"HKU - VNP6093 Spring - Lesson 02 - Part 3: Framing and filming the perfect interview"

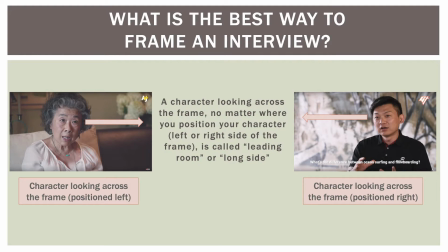It is the character position looking across the frame. So why is that? A character looking across the frame, no matter where you position it, is called the leading room or the long side.
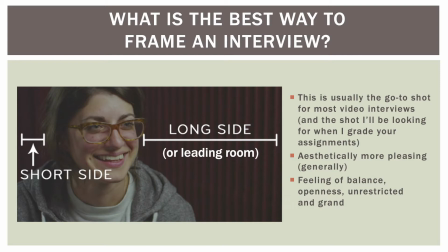So this is what I mean. In this example, here is a short side, and this is a long side, or what I call leading room. This is usually the go-to shot for most videos, and the shot I'll be looking for when I grade your assignments.
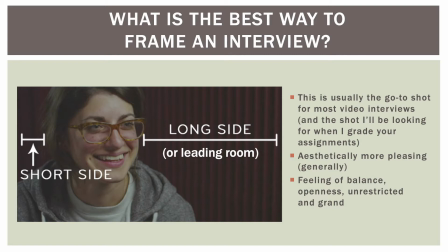The reason why this is why I think is the best shot is because people generally follow where the eyes are looking. So this is the most open and the most unbiased looking, and it's basically the most standard shots of all interviews that you'll ever see, unless that specific news agency wants to film it in a more quirkier or unique way.
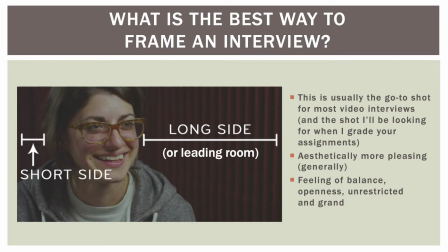It's generally more aesthetically pleasing, and yes, there is a feeling of balance, openness, and unrestrictedness, and looks more grand. So how can you make sure you're filming this correctly? The rule of thirds. So there's also another rule that you have to think about when you're framing your interview.
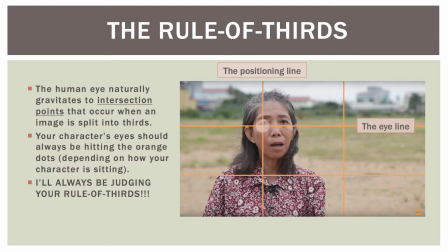That rule is called the rule of thirds. So what is that? Well, the human eye naturally gravitates to intersection points that occurs when the image is split into thirds. So as you see in this example, it's split into thirds. So then there's 9 boxes split into rules of thirds.
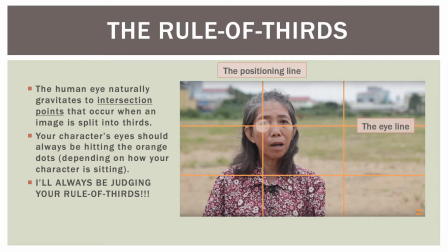And your character's eyes should always be hitting the orange dots where I'm showing you. It also depends on how your character is sitting, but if they are looking towards the right, then and they're staying on the left side, then they should hit the left line.
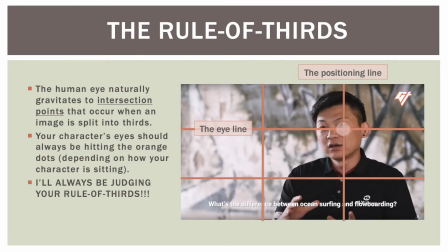And if they are staying on the other side, staring at the left, they should be hitting the right line. So I will always be judging you for the rule of thirds. This is what I'm looking for whenever you do your stories.
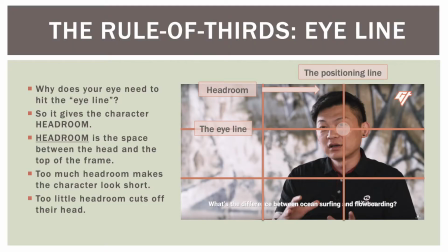So here's another example. Why does your eye need to hit the eye line? This is, as you can see, that's the eye line where it hits this person's eye, and there's a headroom. The reason why you hit the eye line is to give the character headroom. So right now you're looking at me. So if I were to do the rules of thirds, I'll be sitting approximately right here, looking at you, not really at you, but looking beside the lens, and that'll be the rule of thirds. If your shot don't hit the eye line, and let's say you go a little higher, what does that mean? You lose your head. But if you go too low, like this, then you have too much headroom and you look really short. So too much headroom makes me look short, and too much headroom loses my head. So that's why the perfect eye line is literally right here, where it's the top rule of thirds. When is it okay to cut off a character's head?
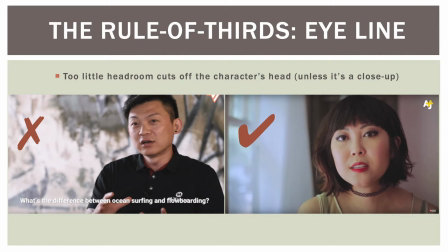Is when you're doing a super close up. So approximately like this, if you're this close to me, then you can kind of cut off the head a little bit, because then your eye is still hitting the rule of thirds, but aesthetically still pleasing. For this course, I do not want you to place the character in the middle of the frame. I know you've seen other people doing it, like Vox, but let's just make it the traditional way and just have it the rule of thirds. Okay, another thing I want you to think about is that now your shot is almost perfect. You have the rule of thirds. A lot of people's problems is that they tend to stand so far away from their cameras that if you look at this picture right now,
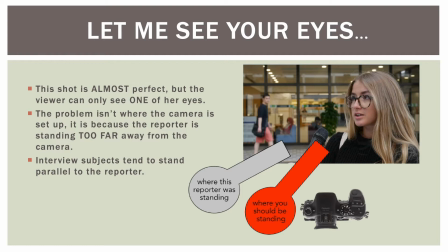so the problem with this shot is that because the reporter is staying so far away from the camera, that the girl in this video, you don't see one of her eyes, and that's not great. So what you should be standing is right beside the camera, so the camera can still film both of her eyes looking, but not to the point where you only see like half of her head.
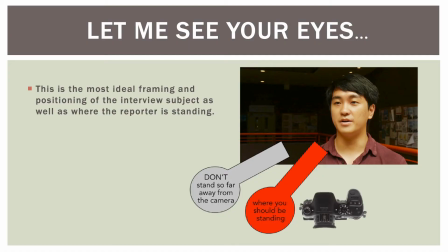So this is the most ideal framing. This is one of the students' examples from a few years ago, but in this case, the reporter is standing exactly where it should be. Just look at where the image is, and you should be standing there. Why do some journalists use alternative styles for interviews?
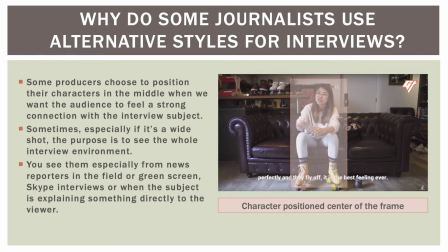So with Vox or Gold Thread, you see that the character is positioned center of the frame. Some people or producers choose to position their characters that way is because they want the audience to feel a strong connection with the interview subject. Because often, as a reporter, if when I'm a reporter and I'm doing a stand-up and I'm in the middle of my shot, you feel most directly connected towards me.
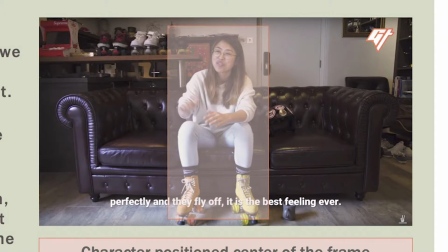sometimes the purpose is to see the whole environment, the whole interview's environment. So then sometimes a lot of people, they do, like for example, with this shot you see, she is a wide shot, but shot that way so you see her roller skates in the background and the roller skates on her feet.
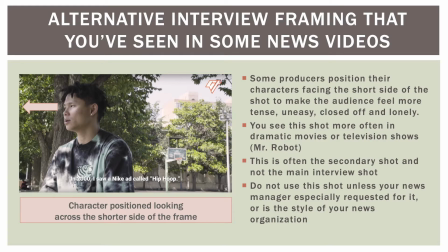Another alternative framing is basically filming them on the short side, which is what you see. And so some producers position their characters facing the short side is to make the audience feel uneasy, tense, and closed off and lonely. So you see this shot more often in dramatic movies or television shows, such as Mr. Robot. This is often the secondary shot and not the main interview shot. So you might have seen it, but it's normally not the main shot, it's the second shot. So I do not want you to ever use a shot ever unless your news manager or your editor or your producer tell you this is exactly what I want.
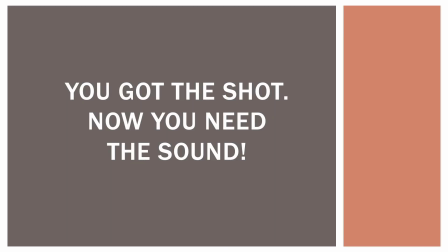So now you've got the shot and you need the sound. So we're going to briefly go through some mics. Why is audio important? Well, audio to me is the most important part of interview because if you screw up the framing for the interview, you can always readjust it in post-production.
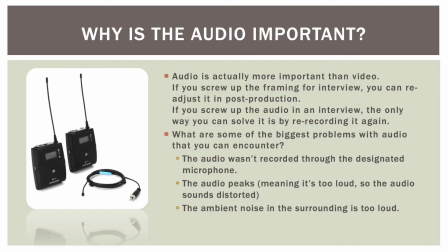If you screw up an audio in the interview, the only way you can solve it is by re-recording again because there's no way we can really fix audio. If it's peaking, if things are just sounds distorted, there's just no way you can fix it in post. And even if you can fix it a little bit, it'll never be as perfect as if you record it properly the first time.
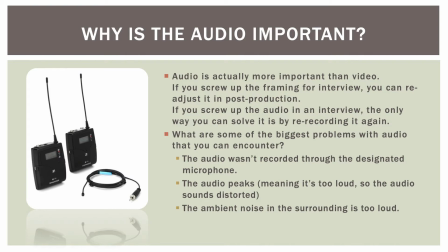So what are the biggest problems that you can encounter with audio? The audio wasn't recorded through a designated microphone, so it sounds a little bit distant, so it's not actually recorded at the right place. The audio peaks, meaning it's too loud, so the audio sounds distorted. The ambient noise in the surrounding is too loud, so you can't really hear the person, you can just hear the traffic or things coming from behind.
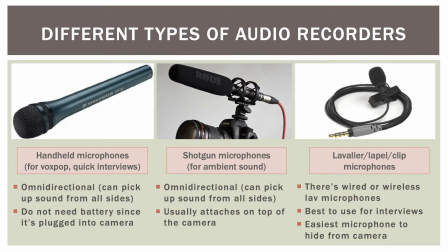There are 3 types of microphones. First, you have the handheld microphones, and those are for vox pop and quick interviews. So if you want to get man on the street, you want to get the public opinion, you go interview them with your mic instead of trying to mic them up through other places.
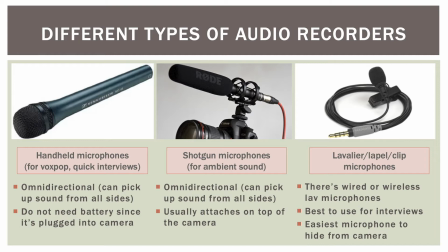You do not need battery to plug in. Since there's already a cord plugged into it. It's omnidirectional, means you can pick up all sounds from all sides. Now, you also have the shotgun mic.